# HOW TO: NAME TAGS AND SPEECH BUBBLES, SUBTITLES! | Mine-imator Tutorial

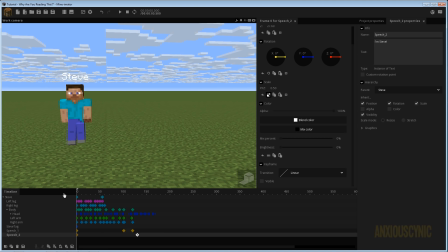4:01 And basically what you would get then, so he walks up, he says, hi, I'm Steve, just like that. And you can control like when those things come up and how long they last on screen and all that stuff. You typically want to leave text on the screen a little while.
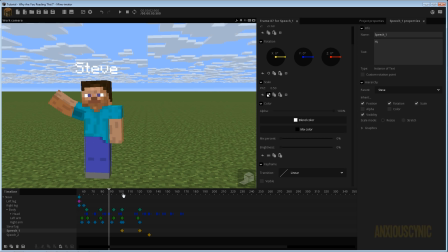4:21 It's kind of hard to get that balance up. I've heard some suggest that you should leave it on for as long as it takes you to read it or say the phrase 3 times. So if you went to this point, let's just start it here on this keyframe,
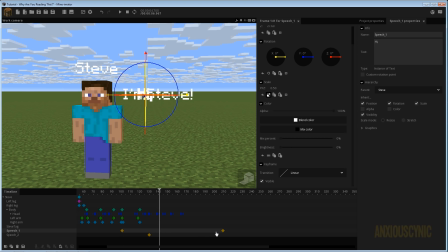4:34 and if you went hi hi hi, then right about there is where you would want it to be, maybe around that 140 mark. And we could have this come up to where like it's instantly hi, it's transitions to I'm Steve, or like I had it before where it comes up after a short delay.
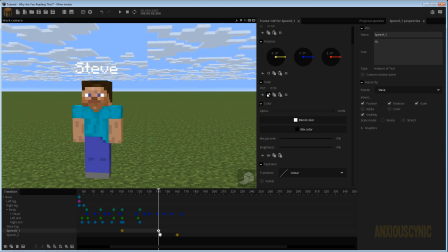4:52 Anyway, that's pretty much how you could do it, and it'd be pretty easy to do it that way. One of the issues I have noticed here, though, is a lot of people obviously are using a scene. You have schematics and, you know, Steve is in some kind of environment. There could be a tree or a building or something.
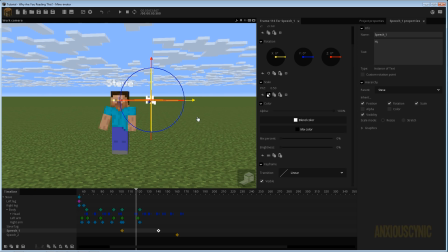5:10 And a lot of the ones I've seen, the text will actually go behind things and whatnot where you can't actually read it. And that, of course, defeats the purpose of having subtitles at all. So you can do it like this, but you have to make sure that it stays within the range of the camera so that
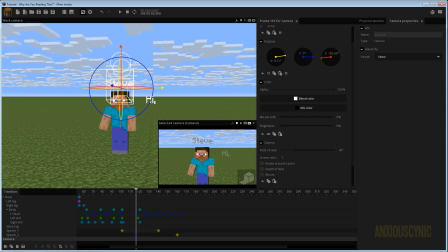5:25 the viewers can see and read the text so they know what your characters are trying to say.
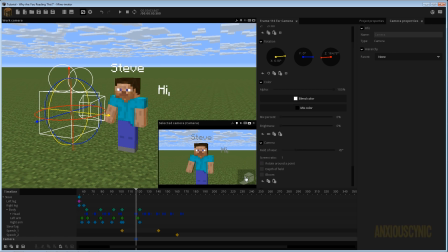5:30 So I highly recommend keeping up with that. Another thing here is if I turn on rendering on our camera, the text here is not very good. It's not very visible or whatever. So let me go ahead and select this. We can bring up the brightness, which is pretty much what you would want to do, but you may have to be careful with this if you use the glare feature.
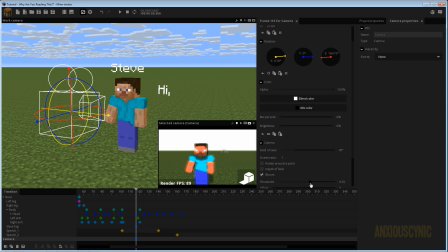5:49 So if I turn this on, let's turn up the bloom a little bit and get this something like that. You'll have the text kind of reacting with that as well. I'm not really sure how you would avoid this other than just not using bloom altogether, but that's something you'll definitely want to keep in mind.
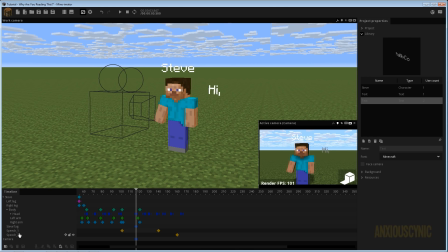6:09 For some reason I can't click on this in the 3D view here.
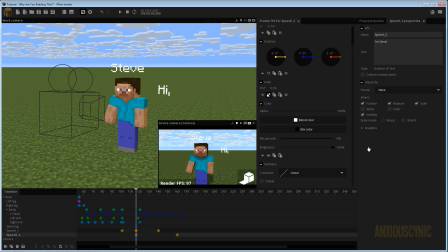6:13 Anyway, you may want to have this turned up for all of your text so that that way the lighting is not affecting your text. You want that to be kind of stand out on the screen. If you do want it to kind of, you know, be part of the scene, then you can leave that turned down.
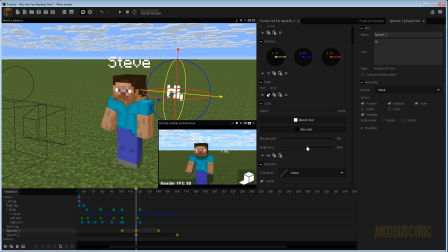6:28 It's really up to you, I suppose, but you may want to bring up the brightness at least somewhat so that it's not as affected by the lighting of the scene. So that would be pretty much it. That's how you could get the little text bubbles coming up there or whatever. Obviously, I don't have a background like a speech bubble, but there's another way that you could do this that I'm going to try to show in a moment.
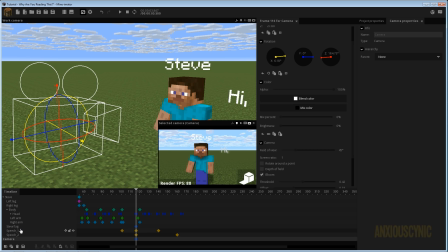6:47 But another thing you could do is if you wanted to actually do this as subtitles, what I could do, let's just go ahead and parent this to the camera. We can actually parent this text element here to the camera itself.
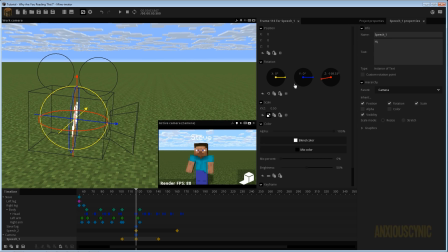7:01 And it's kind of backwards at this point, so we'll need to rotate that. Let's go ahead and just give it 180 degrees.
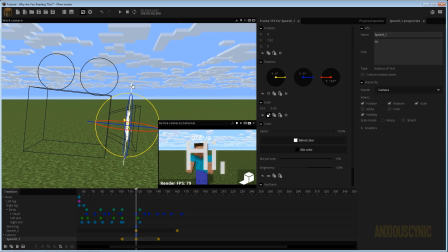7:08 And we're going to bring it up like so. And it kind of depends on how you want this to work. We may need to scale it down a bit more since it's actually attached to our camera. We don't need it to be quite as big. And we can have this kind of popping up here like so.
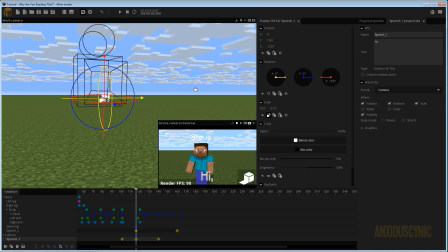7:27 Let's actually just have that zeroed out. Let's just say we leave it in the middle.
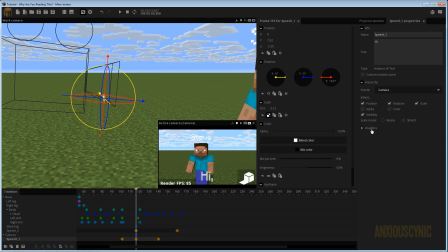7:32 What I may want to do if I do this, however, is turn off cast shadows on our text because this is kind of simulating adding subtitles to the screen rather than it being part of the scene.
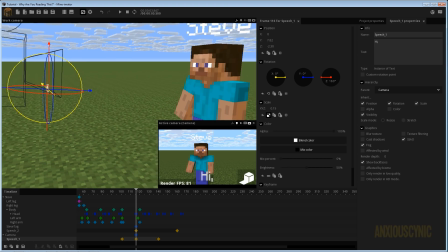7:44 So you can parent these text elements to that. Let's go ahead and duplicate this and let's go ahead and get rid of these such as that.
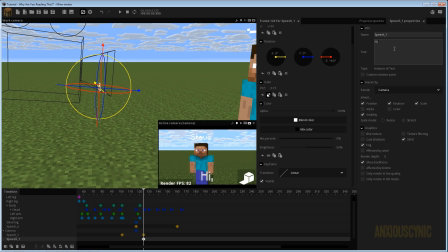7:56 And this one is going to have a different text. So it's going to be like, I hate my life. Dot, dot, dot, or also known as ellipses, I think. Anyway, so let's go ahead and bring this up.